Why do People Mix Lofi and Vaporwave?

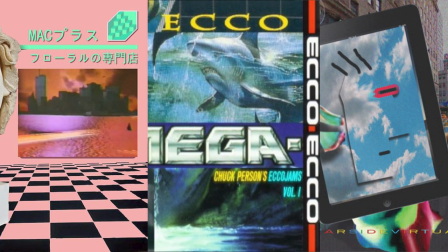[4:18]
These releases along with their artwork would define the Vaporwave aesthetic,
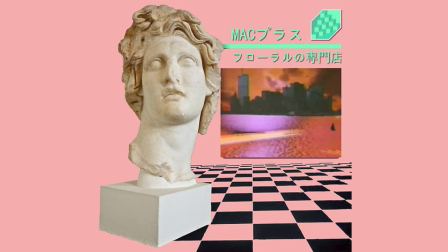[4:23]
retro commercials, computer graphics, statues and Japanese text.
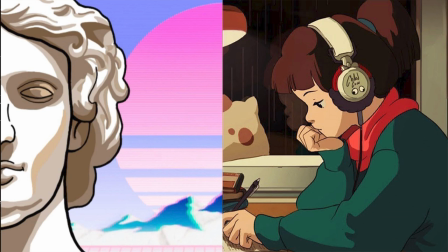[4:28]
One could say that the vaporwave and lo-fi music are in a small way similar genres.
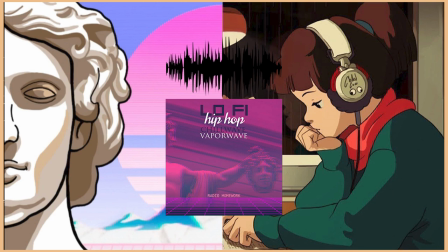[4:34]
They are both heavy on samples and both can be considered subgenres of chillwave and they both embrace lo-fi sound effects like record scratching,
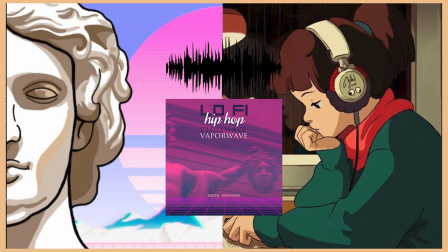[4:43]
skipping and sound of cassette players.
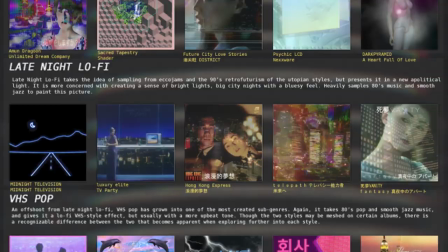[4:46]
Over time vaporwave would however spawn multiple subgenres like Future Funk, Mold Soft and VHS Pop. But that's enough about the music, let's get back to what's really important. The aesthetic. Once again, we have a Venn diagram and this time I made it myself so you know, I'm kinda feeling myself right now.
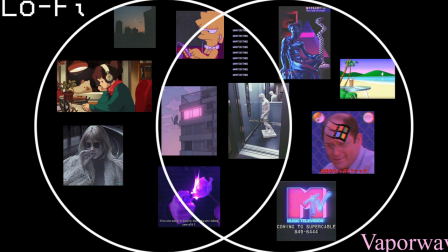[5:08]
It's in the middle here that these two genres cross over and I believe that this area is the root of the mix-up.
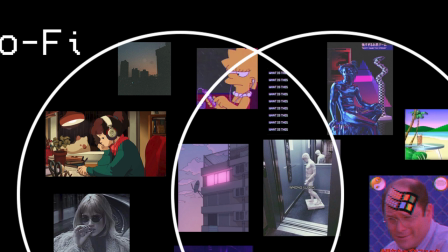[5:14]
Let's start on the border here with Lisa Simpson who I found the hardest to place.
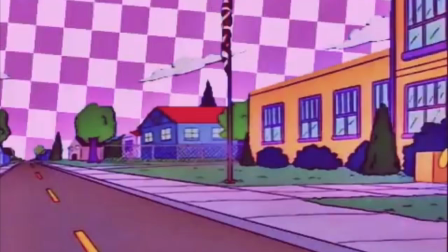[5:19]
You've probably heard of Simpsonwave, a genre of music videos that originated from this vine back in 2015.
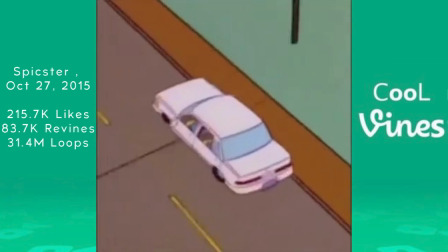[5:27]
A clip of Bart and friends riding down in the sunset with Holmes' resonance in the background.
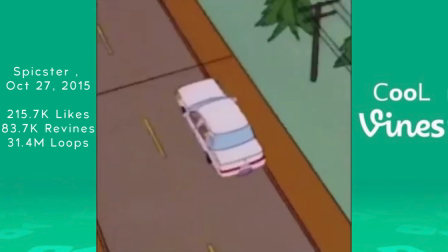[5:33]
And that was it.
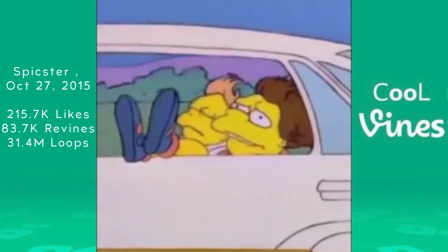[5:35]
The vine evoked feelings of nostalgia and relaxation among a lot of the viewers, and it didn't take long until people were trying to recreate the video.
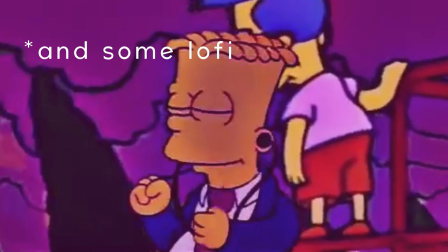[5:44]
Soon, these Simpsons clips with vaporwave music in the background would take over YouTube as we knew it.
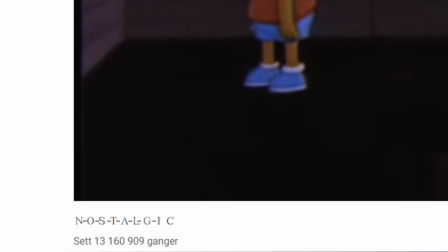[5:50]
Often with titles that were one space apart for each letter so you know you could really
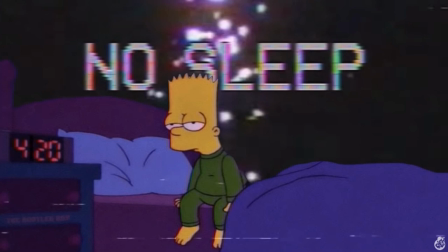[5:54]
feel that aesthetic So that's about the loose connection Simpsons
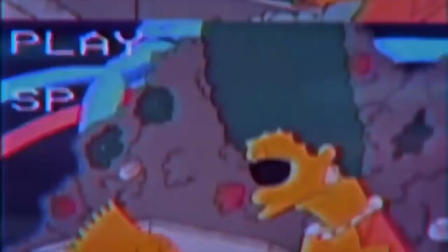[5:59]
has to Vaporwave When it comes to lo-fi the visuals are used a bit different You might have seen this heartbreak edits or what you would call
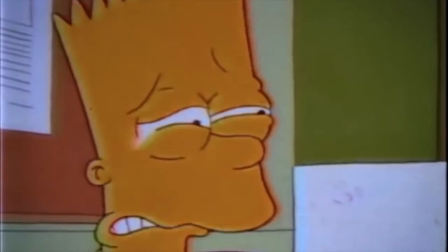[6:08]
them taking footage from especially sad and depressing scenes from the show and Putting a lo-fi beat and some filters over or grabbing
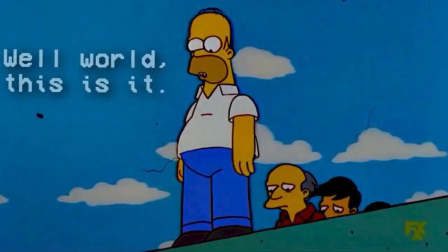[6:16]
some still frames that look kind of lonely or depressing and turning the colors toward a darker pink purple with some retro VCR text over it.
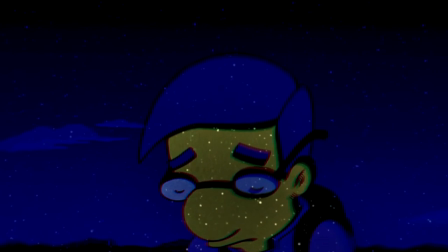[6:25]
Sometimes quotes from the show are used as samples in lo-fi music as well.
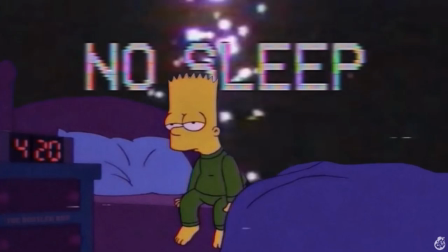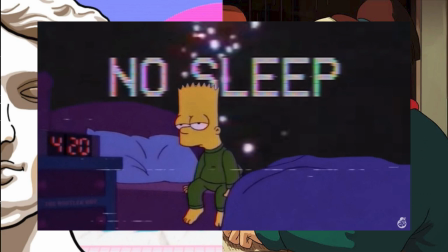[6:38]
Now as I've already said this Simpson aesthetic kind of fits in both genres,
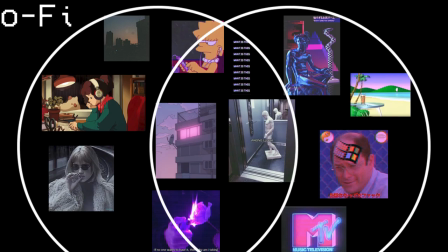[6:43]
but it's a lot more prevalent in lo-fi, so that's why I kind of tilted it halfway over the border there.
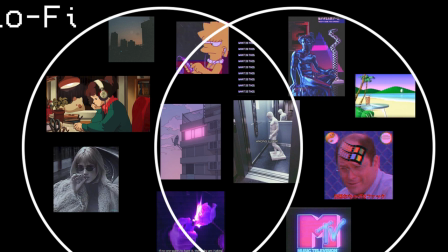[6:51]
We're finished with one type of cartoon, so let's move over to anime.
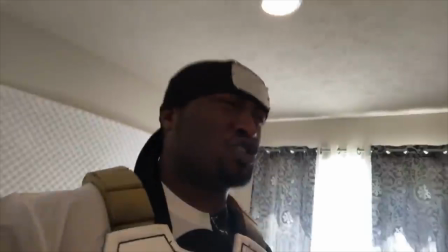[6:55] Like bitch you don't fuck do you think you're talking to, first of all you got to know this anime by calling it cartoons, then you gonna say it some weird shit like...
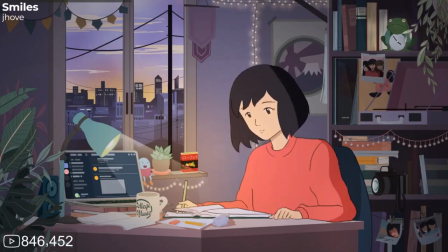[7:02]
Because of chilled cow, lo-fi hip-hop and study stream, this anime girl has almost become synonymous with lo-fi.
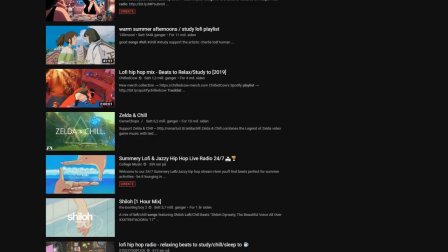[7:09]
People started copying and making their own version. And still, if you search for lo-fi stream or playlist on youtube,
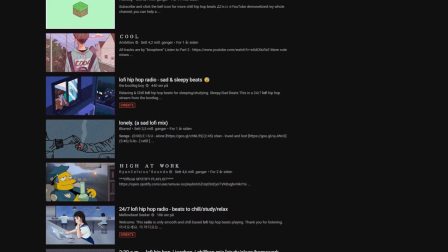[7:16]
half of the results you get are clips from anime or a girl studying in her room.
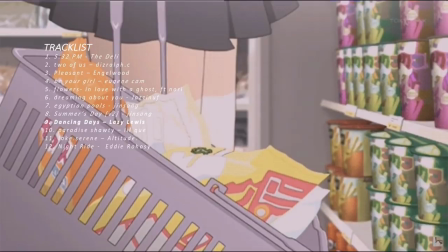[7:21]
A lot of them also feature scenes from day-to-day life, cutting vegetables,
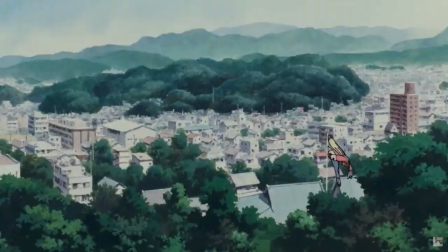[7:26]
waiting on a train or just an empty city giving a relaxed almost meditative feeling.
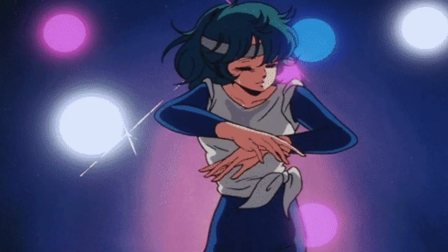[7:33]
Vaporwave does not have a lot of anime imagery, however the sub-genre Future Funk does. The anime footage used for Future Funk tends to be a lot more colorful,
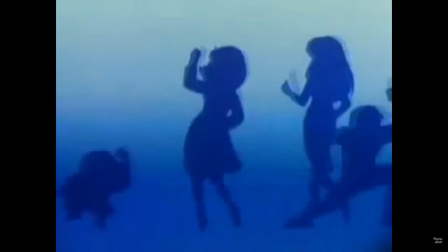[7:42]
fast pace and has this kind of weekend party vibe, whereas
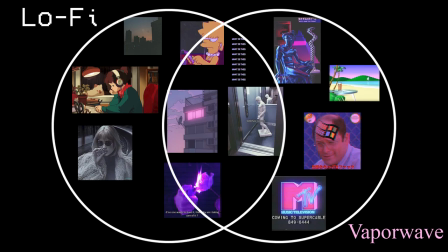[7:51]
lo-fi is more of a casual weekday. I guess one could say that both genres have taken big inspirations from Japanese culture,
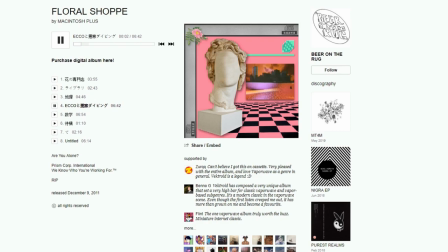[8:01]
whether it's the anime roots of lo-fi hip-hop or the fact that every song in Macintosh Plus Floro Shop is named in Japanese,
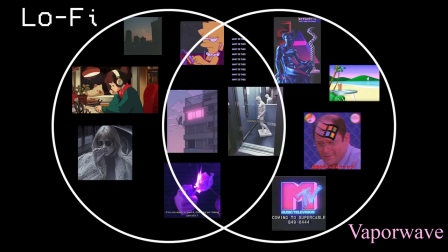[8:09]
along with FutureFung's strong sample use of Japanese pop songs from the 80s and early 90s.
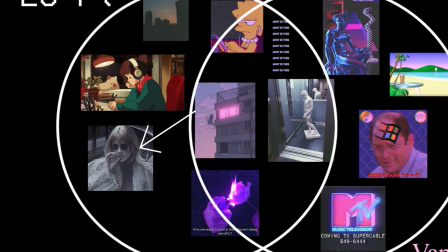[8:15]
Over on the lo-fi side we also have this low quality picture of a girl with some cool sunglasses.